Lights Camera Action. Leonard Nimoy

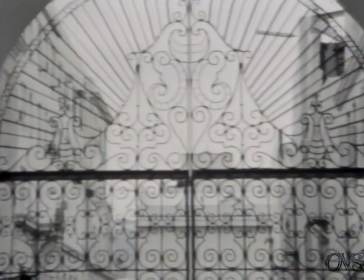(0:16)
Here on the world-famous Paramount lot, Star Trek the movie began.
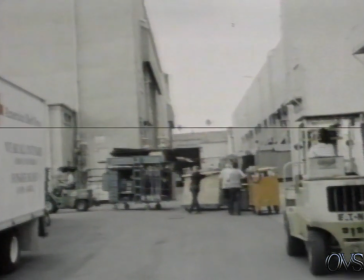(0:20)
A cast and crew is once again assembling, this time to bring to the screen the long-awaited Star Trek III, The Search for Spock.
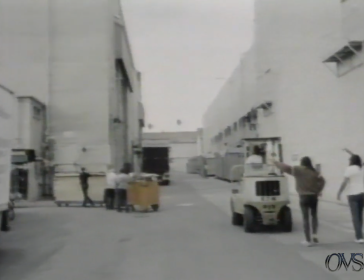(0:28)
Star Trek III is the most exciting and spectacular of the Star Trek series.
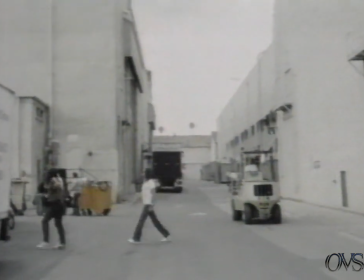(0:33)
Leonard Nimoy, host of Stand By, Lights, Camera, Action, was chosen to direct this epic film.
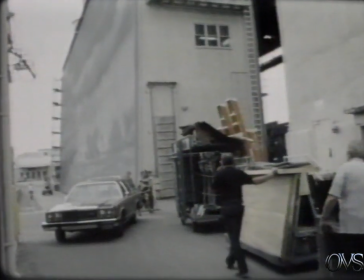(0:38)
7 of Paramount's sound stages were used. 3 were needed just for the planet Genesis, the world created in the Wrath of Khan.
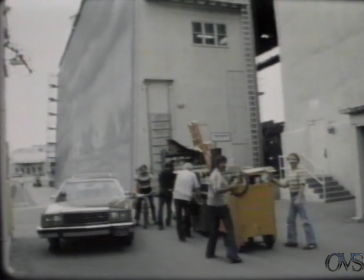(0:45)
In The Search for Spock, Genesis goes through 3 stages of self-destruction.
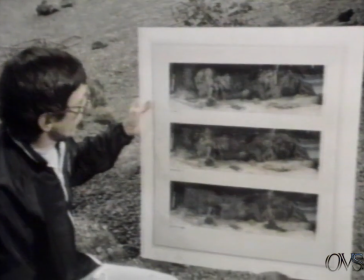(0:51)
These are some sketches done on photographs of the largest set that we constructed for the picture.
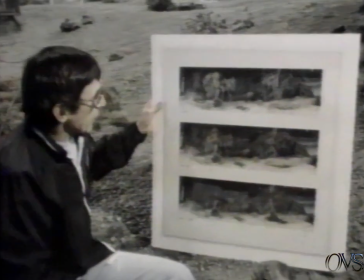(0:59)
It's part of the Genesis planet,
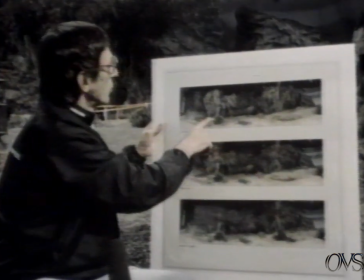(1:01)
and this is a combination of photography and sketching that shows the condition that the set is in when we first arrive at it.
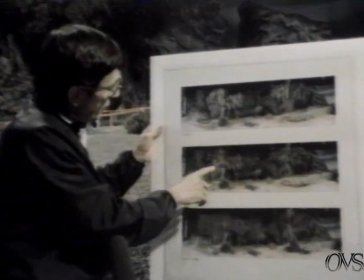(1:09)
And then as the planet begins to deteriorate, we take off some of the foliage and start turning the colors a little bit different,
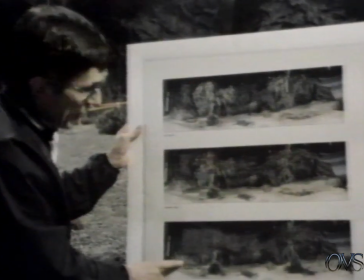(1:16)
as you can see here, so it starts to get a semi-dead look. And then in its final stage here, the last night sequence that we shoot on the set,
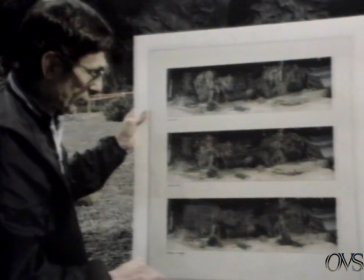(1:24)
everything is almost completely dead, and the planet is in pretty bad shape by this time and is about to
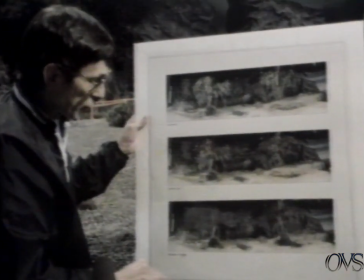(1:32)
destroy itself.
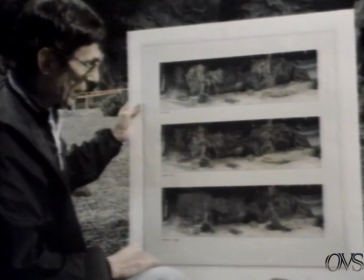(1:33)
Because, as you remember in the story, it was created by an imperfect Genesis device, which never should have been set off.
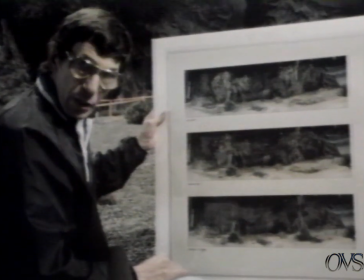(1:41)
It was set off by accident or unintentionally by Khan in an effort to kill all the people on the Enterprise.
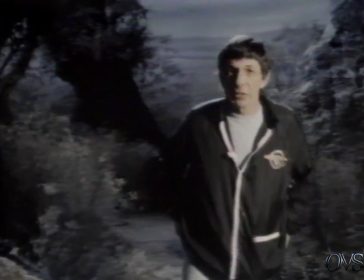(1:49)
This set is part of our Genesis planet. It was constructed on one of the largest sound stages in Hollywood in the motion picture industry.
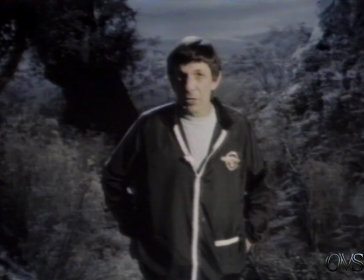(1:58)
And it is a set that you'll see various times in Star Trek III because it goes through various changes. The first time we see it, it's looking pretty good. There's quite a bit of foliage on the trees, and it has a fairly healthy look.
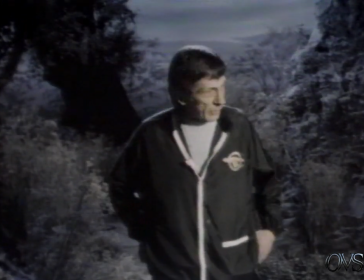(2:09)
Gradually, through the course of the picture, the set decorators and the art director change the look of the place by cutting down on the amount of greenery that you'll see,
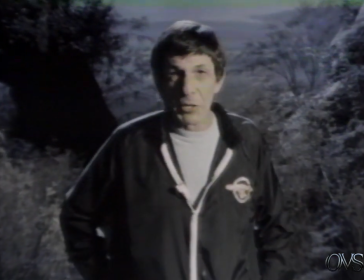(2:17)
and little by little it starts to turn brown and more dead looking, which is the idea, because as you'll find out in Star Trek III, the Genesis planet is gradually disintegrating.
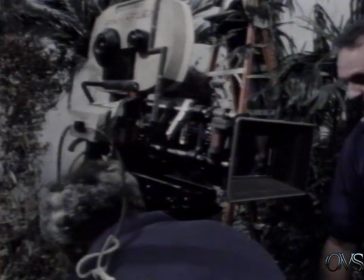(2:26)
With the set externals completed and the special effects team ready to go, cinematographer Charles Correll and his crew set up the first shot on the planet Genesis.
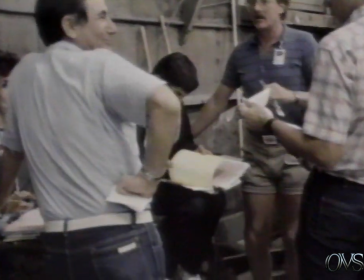(2:38)
Reunited for the Enterprise's last excursion are William Shatner as Admiral Kirk, DeForest Kelley as Bones, and the rest of the Star Trek crew, and of course Leonard.
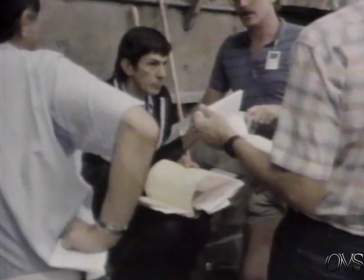(2:46)
This time, however, Leonard's station is behind the camera, where he made his debut as a feature film director.
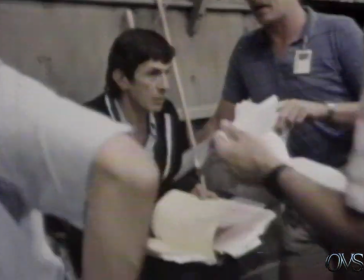(2:52) Monday night to do the first changeover.
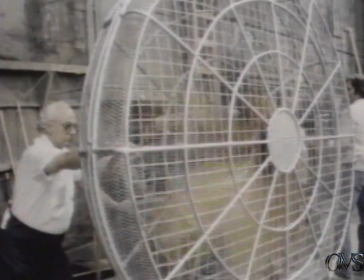(2:55)
Huge wind machines were employed on these stages, along with a variety of exotic plants,
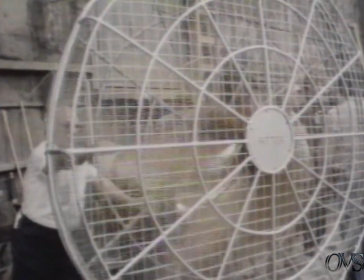(3:01)
to create the unstable planet at the heart of this adventure.
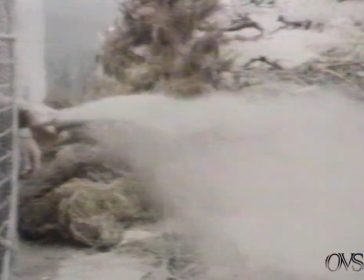(3:07)
Here, some members of the crew test the effectiveness of the wind machine,
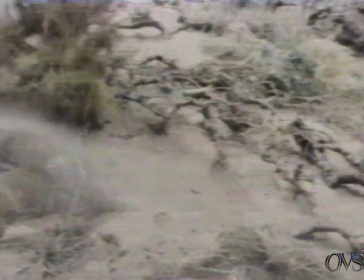(3:11)
making sure it creates the desert effect needed to depict the beginning of the violent geographical upheaval on Genesis.
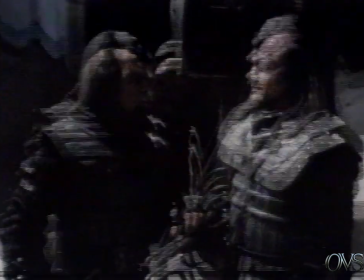(3:22)
Meanwhile, 2 Klingons rehearse their alien dialogue, created by Mark Okrand, who also devised all the alien languages heard in Wrath of Khan.
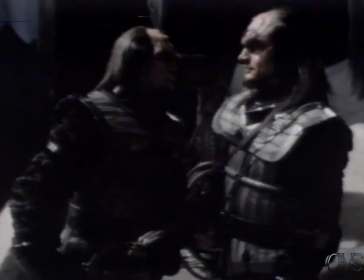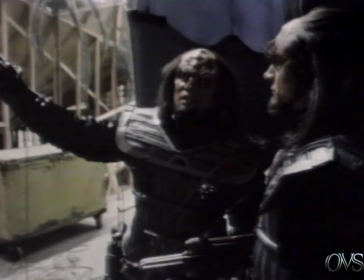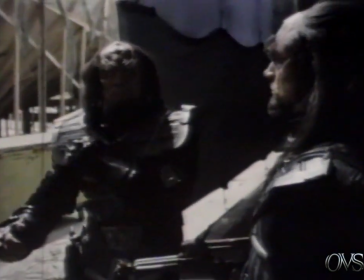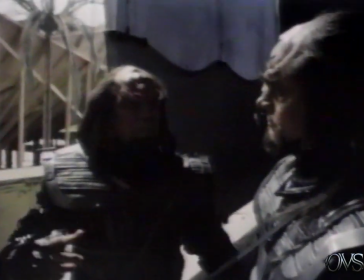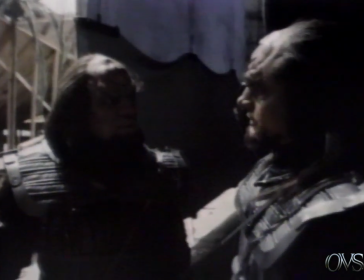(3:58) What was that last line you just said? Oh, no.
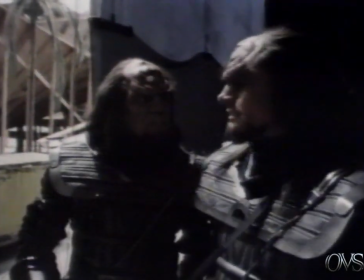(4:05) that isn't the line? That's not it. That's the one we rehearsed yesterday. It's the lead-in to the next scene.
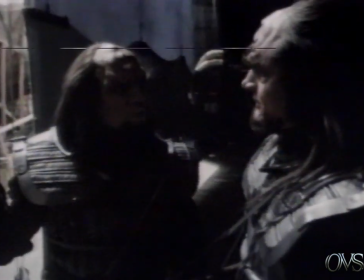(4:13) Oh, the interior of Lucy's bedroom. That's it. Okay, we got it, okay.
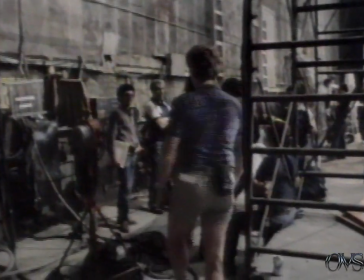(4:22) Don't pay attention to anything these guys say.